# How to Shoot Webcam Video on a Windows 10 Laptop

In this video, I'm going to show you how to make your selfie video in Windows 10 with no additional hardware or software, and that's exactly the way I'm recording this right now. Now, in the next video, I'm going to show you how to improve your quality using a third-party camera, microphone, and light. But before we dive in, I want to talk to you about a couple concepts, and the first one is framing. If you watched my framing video, and you should, you'll notice that I'm following some of the rules that I outlined there.
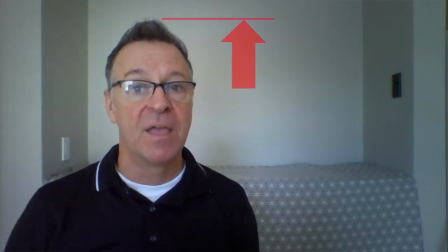For instance, I'm allowing myself just a little bit of headroom, and that allows my body to fill the frame almost completely vertically.
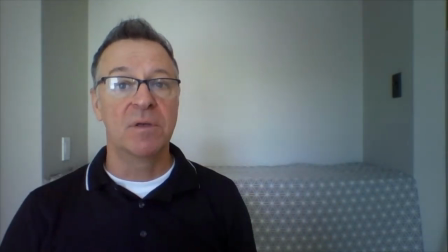I've also moved myself over to one side of the frame, which allows me to do things like this when I begin editing. Now, I also want you to see how I have my laptop set up. You'll see that I have it set up on several cookbooks here.
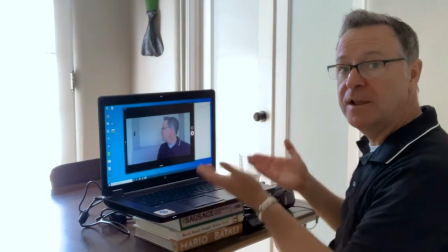And the reason for that is because that raises the laptop and raises the webcam to eye level. So as I'm looking into the webcam, it looks like I'm speaking directly to you. It doesn't look like I'm speaking down at you. I'm not looking down into the laptop the way I would be if it were sitting on the table or in my lap. Another thing is I'm looking straight into the webcam. I am not watching myself as I record this, because this is what it looks like if I watch myself.
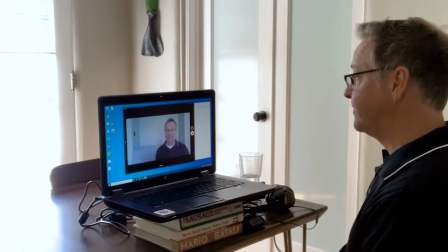I'm looking down at my face there on the screen, and it doesn't look like I'm speaking to you at all. It looks like I'm reading something off of my desk. So as difficult as it might be, try to look directly into the webcam and speak directly to the viewer.
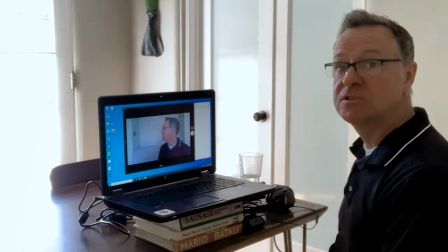I also want to talk a little bit about lighting. Now, you notice that the way I'm set up here is I'm sitting across from a natural light source.
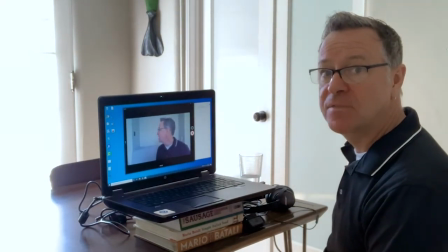And I talk about that in depth in my lighting video, so you should watch that one as well. Now, again, I'm going to show you how to use a third-party light later on, but this will work for now, sitting across from a window. So let's open up the camera app and show you how to simply record your first selfie video in Windows 10.
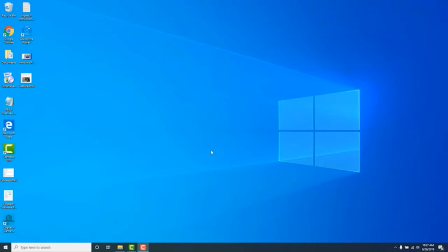Okay, here we are in Windows 10, and the first thing that we want to do is open up the built-in camera app. We do that by hitting the Windows key, begin type the word camera, C-A-M, and then hit Enter.
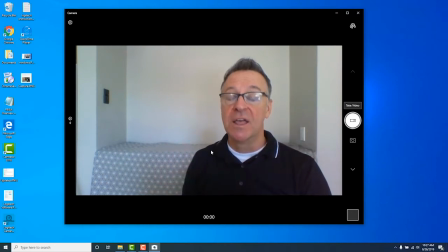And bam, here we are in the camera app. You see my face on the screen. Now, before we begin recording, there's a couple settings I want to make sure you have set properly.
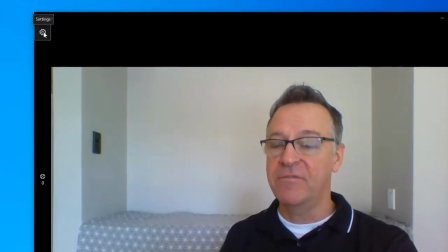Let's go up to this gear icon in the upper left and click on that. And we come to our camera settings.
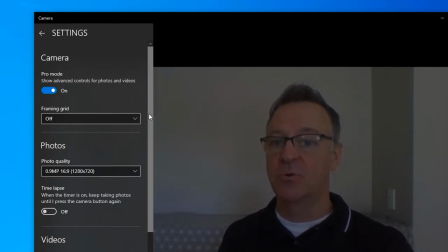And I just want to go down to this portion right here where it says videos.
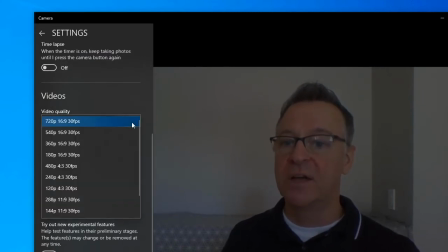Click on the video quality pull down and make sure you have it set to the highest quality. With a particular built-in camera on my HP laptop here, 720p is as high as I can go. So let's choose 720p, and then this flicker reduction. I'm going to talk about this for a minute.
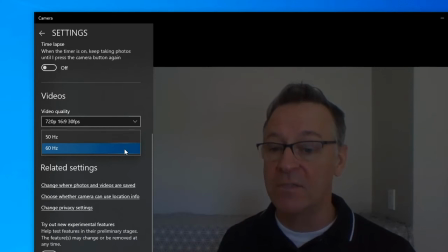We won't go into the details or the technicalities of what this is or why this is, but just know that 50 hertz is what most of the world uses. But of course, we're in the United States and we have to be different. So 60 hertz is where we set that.
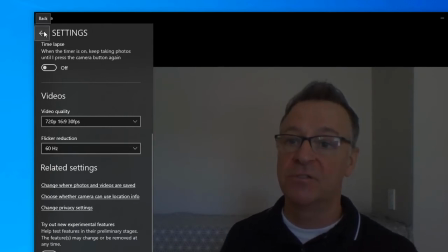That's really it. Everything else you can leave on default, and we can close the settings by clicking the back arrow here.
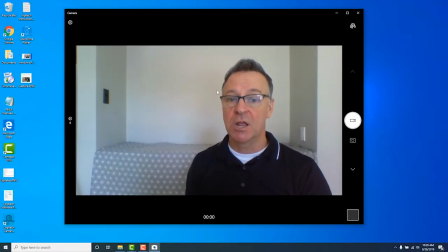We're back in the camera app and we're ready to begin recording. Now, the first thing I want to make sure is that you have your video camera selected.
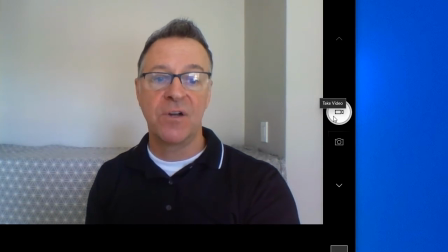Over on the right hand side here, you'll see it says take video. If I roll over that, this is the photo camera. And so if that happens to be selected, make sure that you select the video camera.
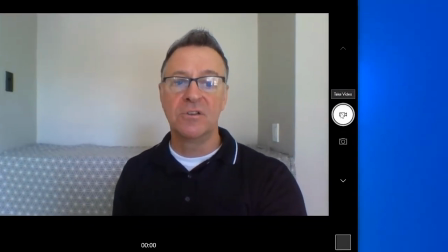Okay, you have all your settings. Now you're ready to record. All you have to do is simply click on that video camera and bam, there we are.
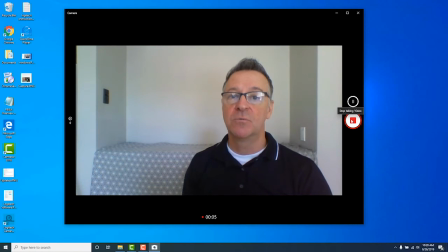We're recording our selfie video in Windows 10 with the built-in camera and the built-in camera app software. That's really all there is to it. When you're done recording, just hit the stop button there, and that's pretty much it.
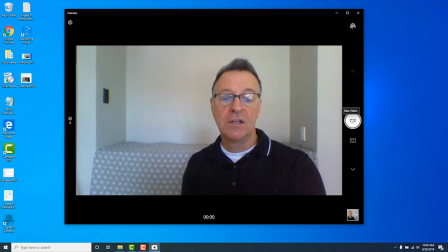Now, if you want to review your recording, and you should, go down to the lower right-hand corner here and you'll see that little camera roll icon.
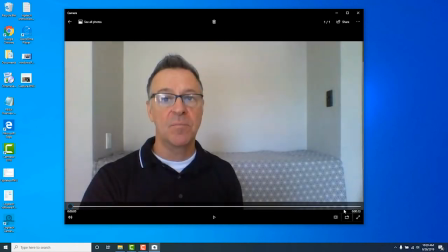If I click on that, it brings my video up. And let's play it to see if we're happy with it. And bam, there we are.